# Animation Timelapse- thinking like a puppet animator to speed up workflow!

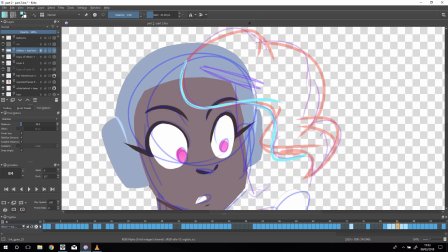(8:01)
In Krita, it's not as nice as the marker tool in Fire Alpaca, but Fire Alpaca does have the disadvantage of it's more drawing software than an animating software.
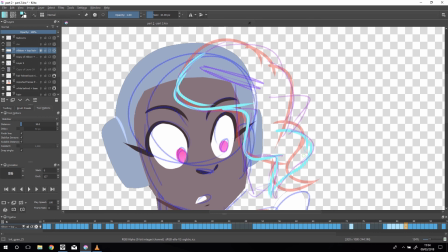(8:16)
So I did use it for a bit, but I just love with Krita you can just flick through the frames with your arrow keys to check it,
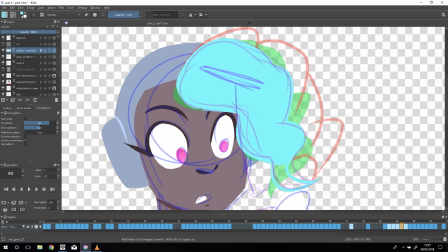(8:24)
and it handles sound. It's a much better option, especially when you're starting to do longer animations. So yeah, I finished that, previewed it to make sure it was flowing okay, and then I tried to
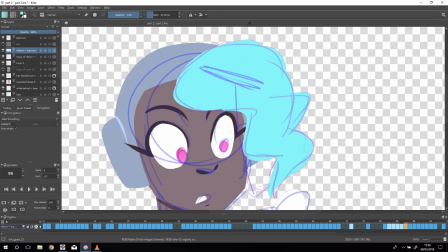(8:42)
draw the detail line in her hair. First I tried to draw it freehand, and it was a bit of a disaster, as you'll see in a bit. I locked the transparency of her hair layer and just drew it over the top, a
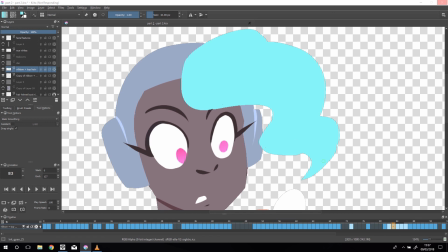(9:02)
nice little wiggly line in her hair, just a bit more detail. But when I played that back, it was going all over the place.
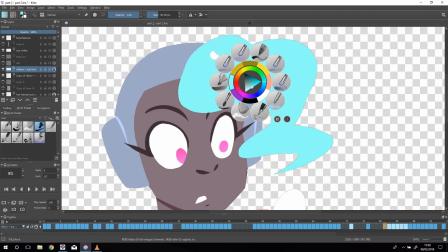(9:12)
So I went back into my sketch layer and drew a nicer line that had the proper wavy motion of her hair, and then just redid that
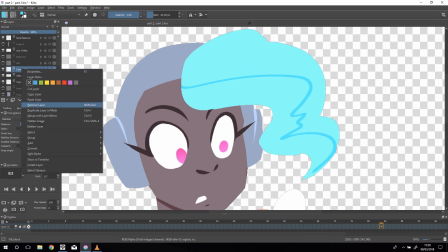(9:29)
in my colour layer. So yeah, and that was pretty much my process for this.
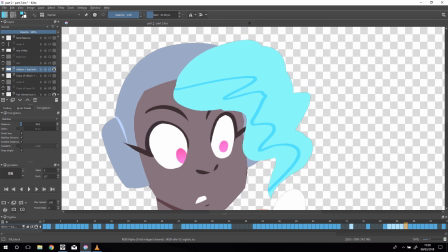(9:35)
It was a very simple shot, but I just wanted to show you how you can cut corners wherever possible in your animation.
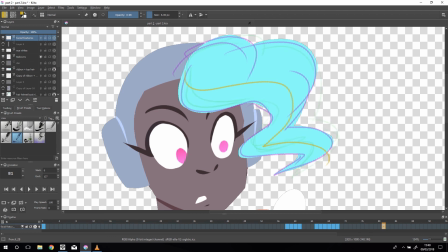(9:50)
One thing I did want to talk about was that sometimes in animation especially in animation like this where it's very static. Extra movement, like her hair would look odd if it didn't move, because we know how hair works, and
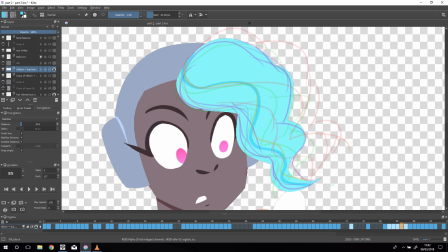(10:11)
it's light, it's very I'm shaking my head from side to side, but you can't see me because this is just a voiceover. It moves a lot, so it would look bad if it didn't move.
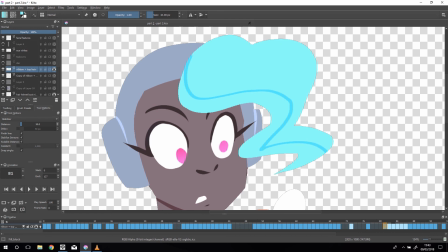(10:26)
But her body, in an animation, like areas that move, your eye gets drawn to them instantly. So if you have like kind of almost unnecessary movement,
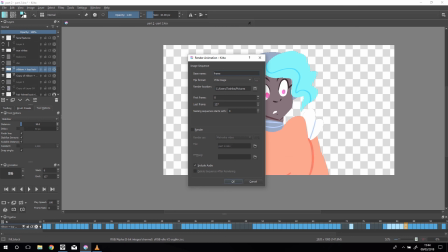(10:41)
especially in a simple style like this, it really notices, and it can distract people from what you want them to look at.
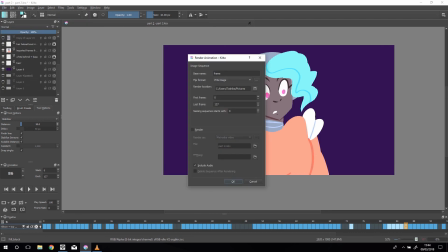(10:48)
In this case, it's the badge on her chest mainly and her hair. So it's kind of like negative space in a painting almost.
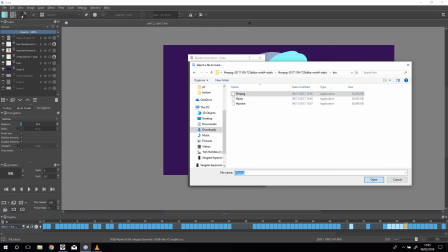(11:01)
You gotta think about what you do and don't want to have moving.
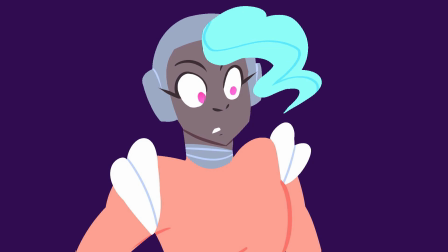(11:06)
So yeah, that's all for today. I'm just gonna put a little
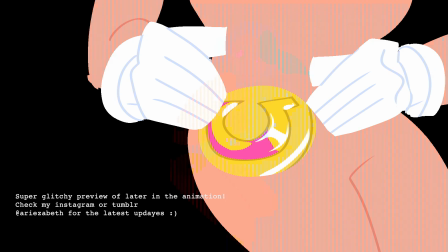(11:12)
loop of the animation here so you can see what I did, and have a good day everyone.
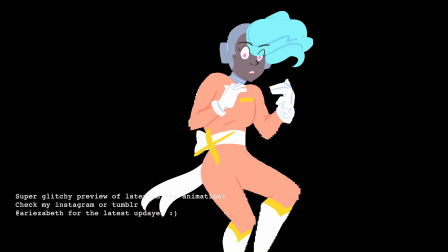(11:19)
See you.